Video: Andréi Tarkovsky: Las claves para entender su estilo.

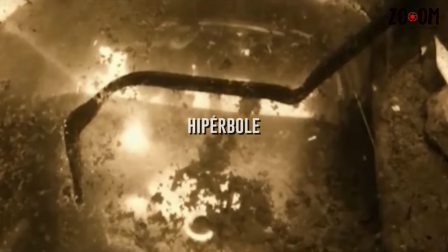Destaca la hiperbolización del sonido del agua.
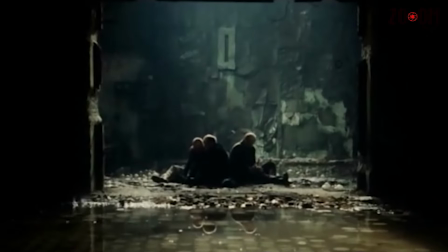Son constantes las goteras, el agua impactando en el suelo, o el simple correr del líquido a través de los riachuelos.
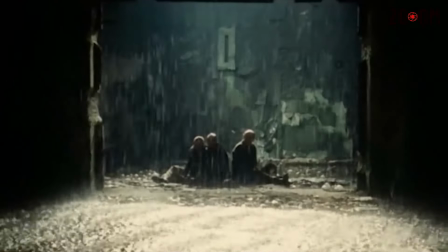El recurso le ayudaba a expandir el espacio cinematográfico y emocional de sus personajes. Ahora bien, su principal aportación se encuentra en las rupturas teóricas de las que impregnó su obra.
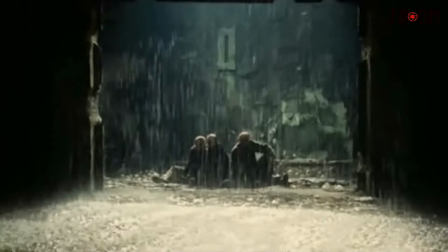Como ya habíamos mencionado anteriormente, todo en Tarkovsky se reduce a motivaciones internas, las del autor y las del espectador.
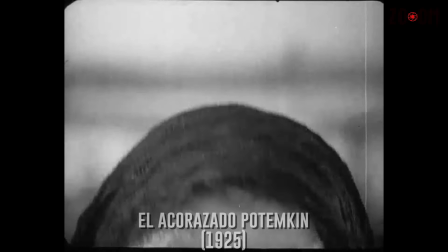Su primera ruptura vino al desafiar la teoría del ritmo de Sergei Eisenstein, según la cual el ritmo estaba condicionado al corte en el montaje.
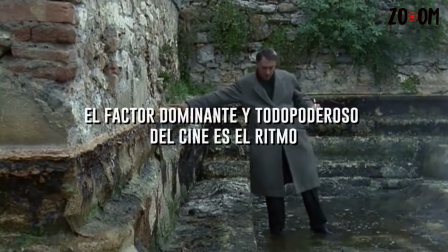Para Andrey, en sus propias palabras, el factor dominante y todopoderoso en la imagen cinematográfica es el ritmo,
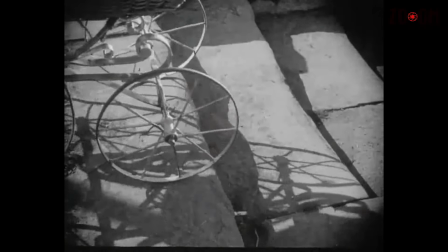pero no el ritmo supeditado al corte, sino el flujo de tiempo dentro del plano.
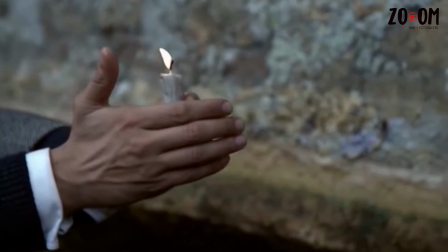Por lo tanto, el cine no surge en el montaje como indicaría la teoría clásica rusa, sino que nace durante el rodaje y existe dentro del plano.
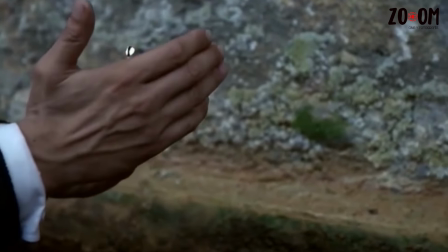De esa idea de capturar el tiempo a través del montaje interno,
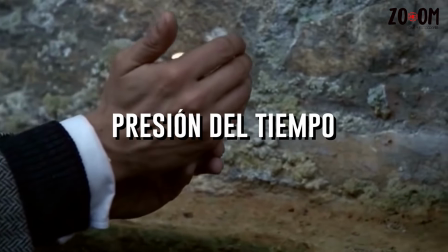se desprende el concepto de presión del tiempo que consiste en la duración de cada plano y del ritmo que fluye a través de ellos,
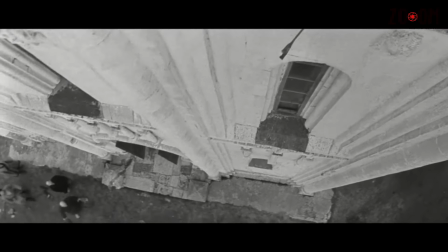y es en esa idea de la presión temporal de donde se desprende toda la visión tarkovskiana del séptimo arte.
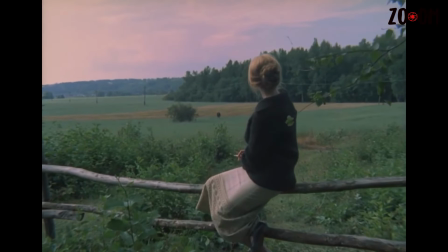Su puesta en cámara está condicionada a esta idea.
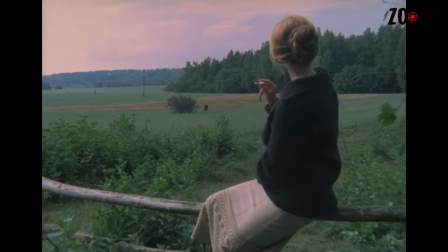Los prolongados planos secuencia que realiza obedecen a esta búsqueda del ritmo al interior del plano.
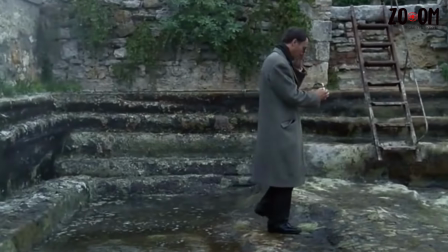Y de ahí surge también su concepción del movimiento de cámara al que más recurre.
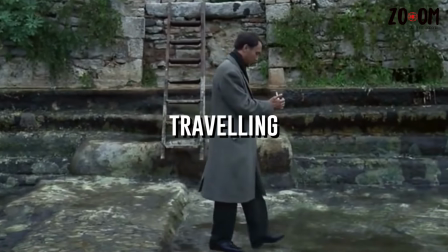El traveling que le permite seguir a sus personajes y capturar el tempo que tardan en efectuar sus trazos.
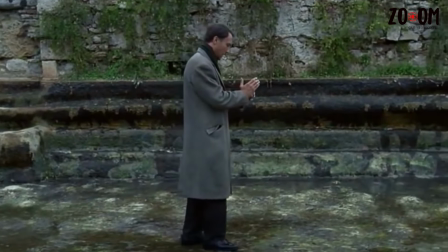Ahora bien, lo más destacable de su propuesta es concebir al cine prescindiendo de cualquier explicación que no venga del cine mismo.
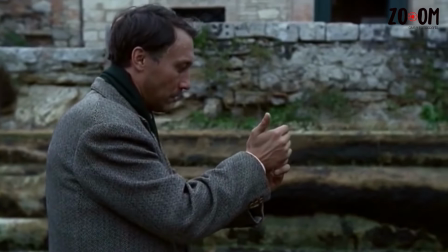Para él, y durante la escritura, de esculpir el tiempo, no se había encontrado un carácter específico del cine,
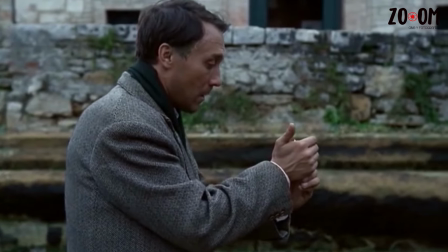pero que éste proviene de la capacidad que tiene el celuloide de reproducir el tiempo tantas veces como lo deseamos.
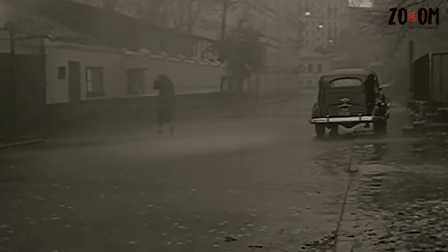Este razonamiento rompe con la idea de concebir al séptimo arte como un conjunto de imágenes y sonidos, como un supuesto lenguaje audiovisual.
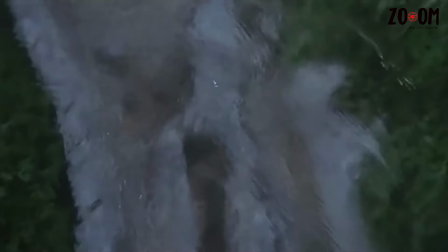La imagen ya se había explorado en la pintura y el sonido en la música, mientras que el trazo escénico en el teatro y los argumentos en la literatura.
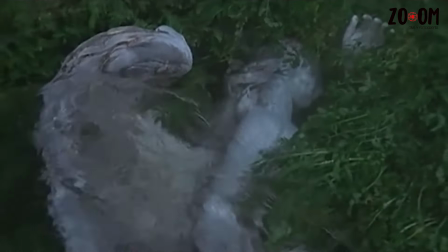Lo que le da al cine ese carácter específico es transmitir las emociones a partir de la manipulación y segmentación del tiempo,
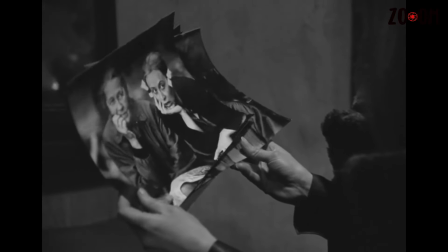que tiene la capacidad de ser secuenciado, es decir, montado, tanto al interior del plano como fuera de este mediante el corte.
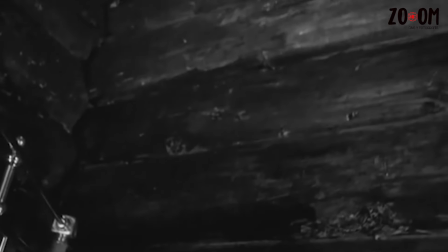El tiempo en términos tarkovskianos queda congelado, atrapado, se puede condensar, distender y manipular a placer.
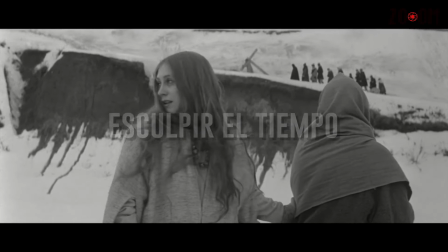Por lo tanto, el cine es la única de las artes con la capacidad de esculpir el tiempo, que tendría que ser la tarea última del director.
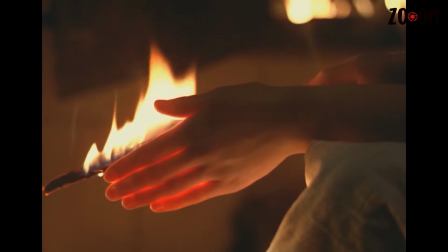El llamado lenguaje audiovisual no es lo más importante, sino la duración misma de cada plano.
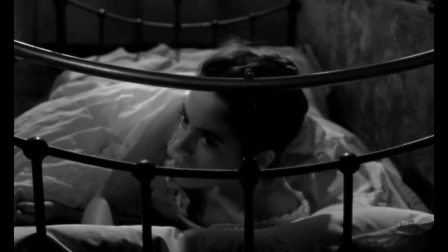¿Cuál es su película favorita del ruso? ¿Están de acuerdo en que el cine se trata más de esculpir el tiempo que de crear imágenes acústicas?
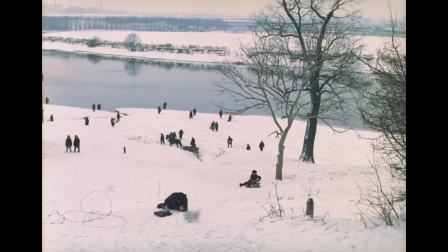No olviden suscribirse, compartir,
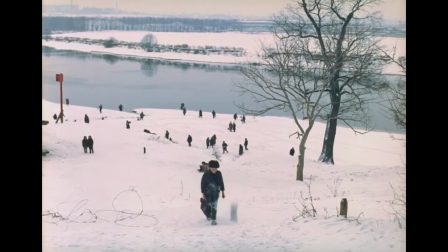comentar, regalarnos un like y para más información sobre cine y fotografía visitar sumf7.net.
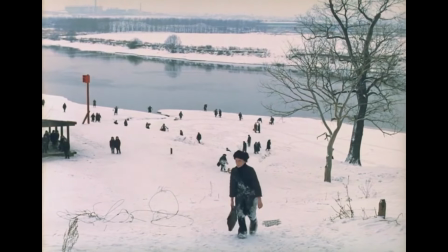Hasta la próxima.